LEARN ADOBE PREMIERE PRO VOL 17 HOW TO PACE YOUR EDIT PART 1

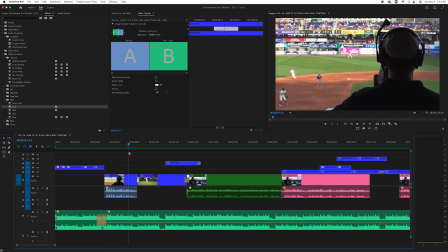1251s
And it kind of feels like the bottom drops out because it's still very low and there's nobody speaking. So we want to do the same way we brought the music down to hear them. We want to bring this up to kind of fill this in and make it feel full. So we're going to do the same thing. We're going to kind of cut beginning and the end points.
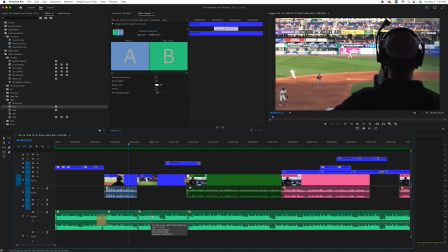1268s
We're going to move this up. And what we'll do, we know we went down about 10 dB.
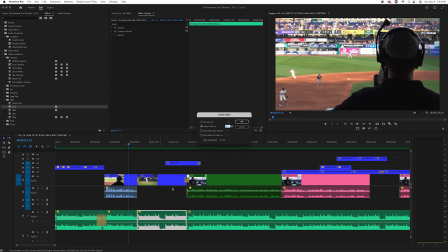1273s
So if you just click this, highlight it, press G again, and we're going to press 10 because it's going to go up 10 now. Hit OK. And let this see that?
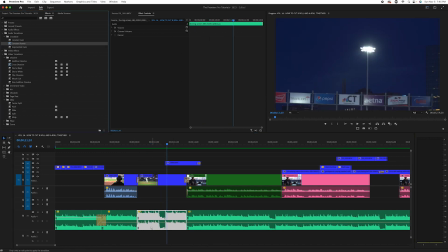1287s
So it fills it in, but that's a very abrupt. So we want to grab our cross fade again, constant power.
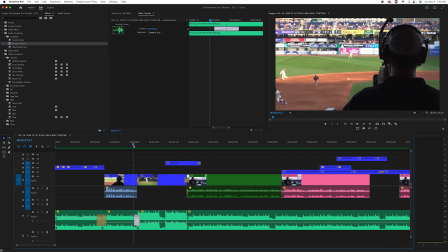1295s
And let's make this a little smaller and let's see how that sounds. Not too bad.
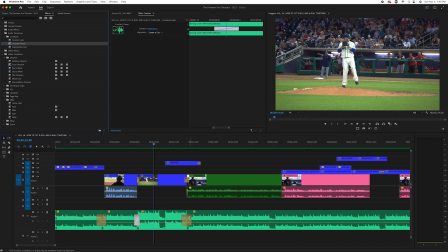1300s
So let's do it for the end. Let's run through this little sequence here.
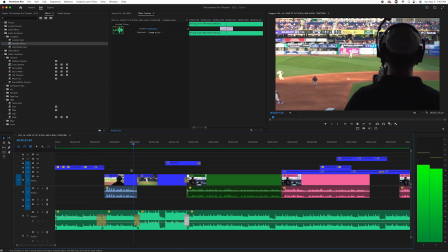1307s My name is Matt Pierpont. I'm a relief pitcher for the Hartford Yard Goats.
See how that keeps the energy up?
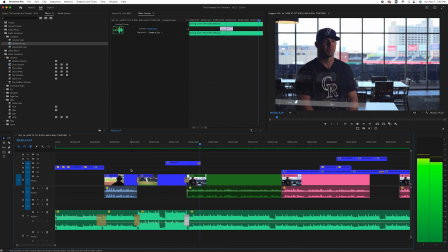1314s
And then we need to bring it down.
I was born into a family.
And that seemed like it came down to me a little bit late.
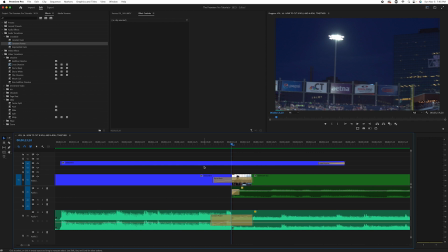1320s
We don't ever want it to step on him. So let's, again, our rolling edit tool, press N, click, hold right in the middle. Let's go over let's try 5 frames. Usually all it takes.
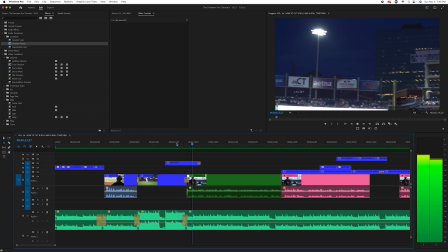1334s
Let's listen again.
I was born into a family that loved baseball.
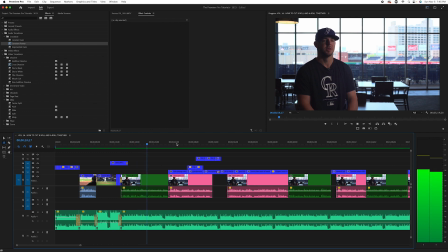1340s
I had an we'll keep watching until something else jumps out at us.
4 and 2 years older than me.
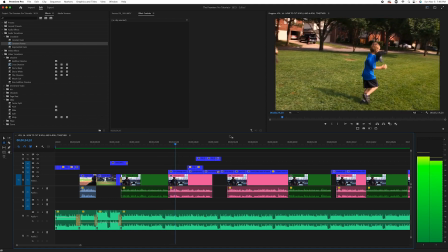1343s So as soon as I was born, I was around the game and started playing with my brother probably when I was 3 or 4 years old and got into T-ball.
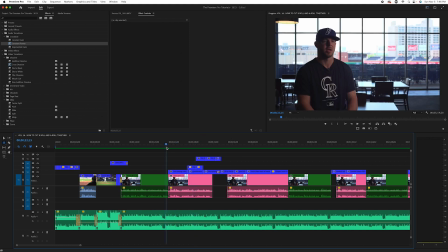1351s
Now, what I'd like to do here, when we're changing time and place, that's when you want to do some of the transitions that kind of clear the palette. So we always say, everything you do, there should be a reason for it, and you should be able to justify it, why you did it.
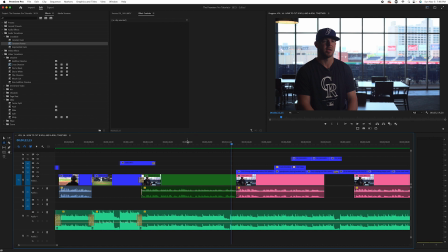1366s
So the reason we want a palette cleansing transition is he's an adult here. It's in the ballpark. We're changing time and place. We're changing to him being a kid and where he grew up. So what I'm actually going to do here, I'm going to take this because, again, green is on camera.
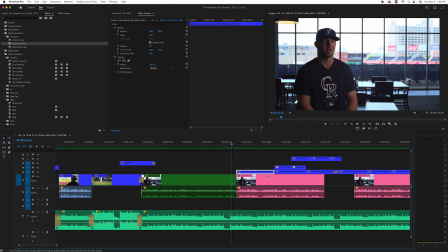1380s
We're never going to use this now. And if we do, there's ways to get it back. But we're probably not going to use this. So if you highlight the clip, press and hold the Alt key, push down, it's going to jump right down.
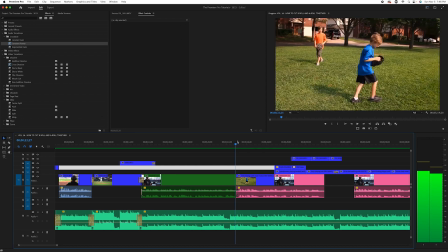1391s
And the reason I did that is because I now need to transition here, right?
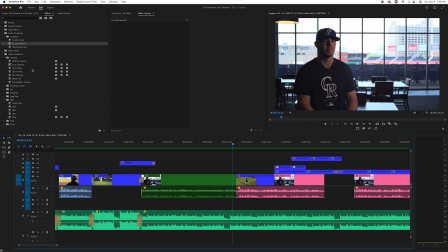1396s
So there's 2 transitions that work really well for time and place changes, dip to white and dip to black. Usually in documentary types, I like dip to black. It's a little more dramatic. So we're going to grab that, drag it down here, and just see how this paces this and changes this.
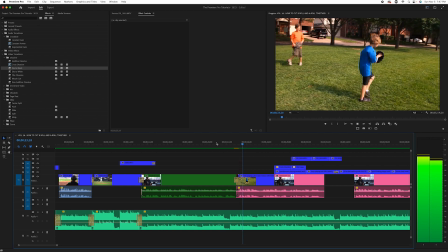1412s I was born, I was around the game and started playing with my brother.
See that? And I felt like that was kind of quick.
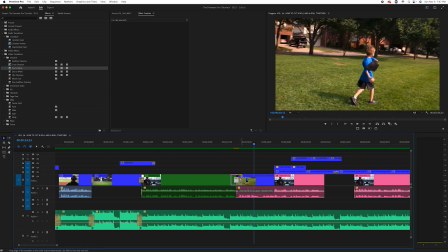1417s
So why don't we drag this out? About a second usually is good for a dip to black. So let's see.
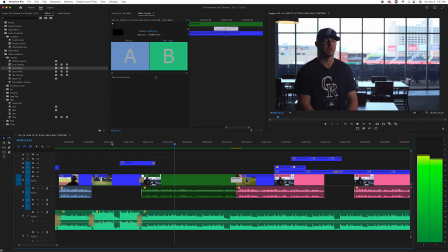1425s I was born into a family that loved baseball. I had an older brother, older sister, 4 and 2 years older than me.
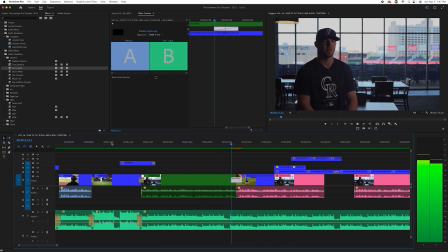1432s So as soon as I was born, I was around the game and started playing with my brother.
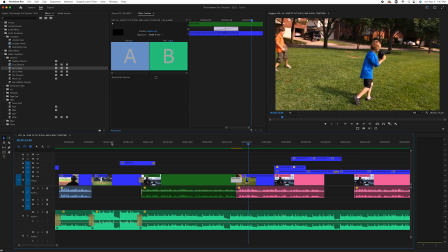1436s
So do you see how now it had a feel, it had a pace, it had a tempo to it, and it keeps it moving. So let's keep going. And when it jumps out, we'll fix it.
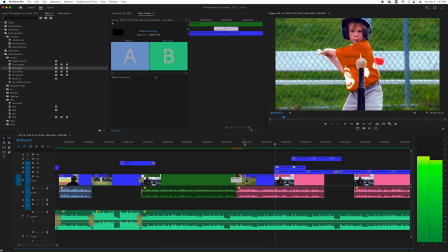1447s With my brother, probably when I was 3 or 4 years old and got into T-ball 4 or 5 years old.
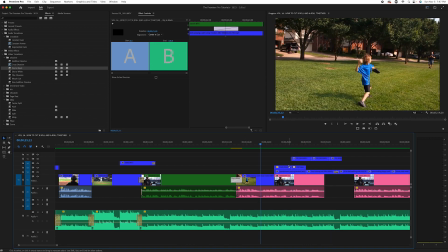1452s So started up really, really young.
So what I'm thinking, again, another change, because then we were seeing him at 10 years old. Then he's kind of back to 4 or 5. Why don't we try that dip to white?
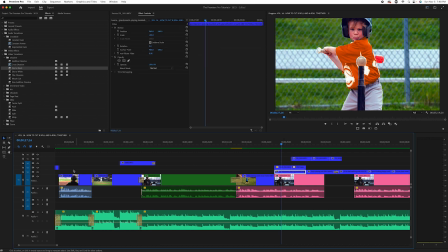1466s
So the clips we're seeing are here. This is an old clip we ended up not using. So if I make it invisible, you'll see there actually is something under there and we didn't use it. So we don't need it. So let's highlight the clips, press and hold Alt again.
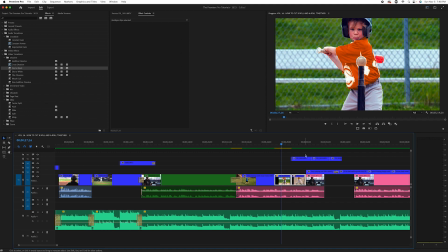1479s
That'll get rid of those. And let's do it one more time. And that allows us to transition. So right here, we're going to try our dip to white.
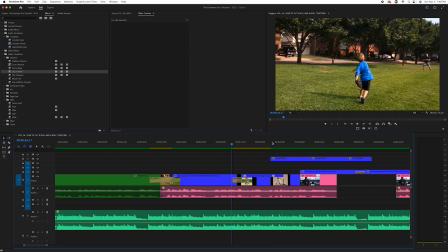1487s
And this is really simple stuff. It's not that hard, but when you do it right, it adds up to being very powerful. Now for dip to whites, I usually like to do them really quick. So let's try 13 frames.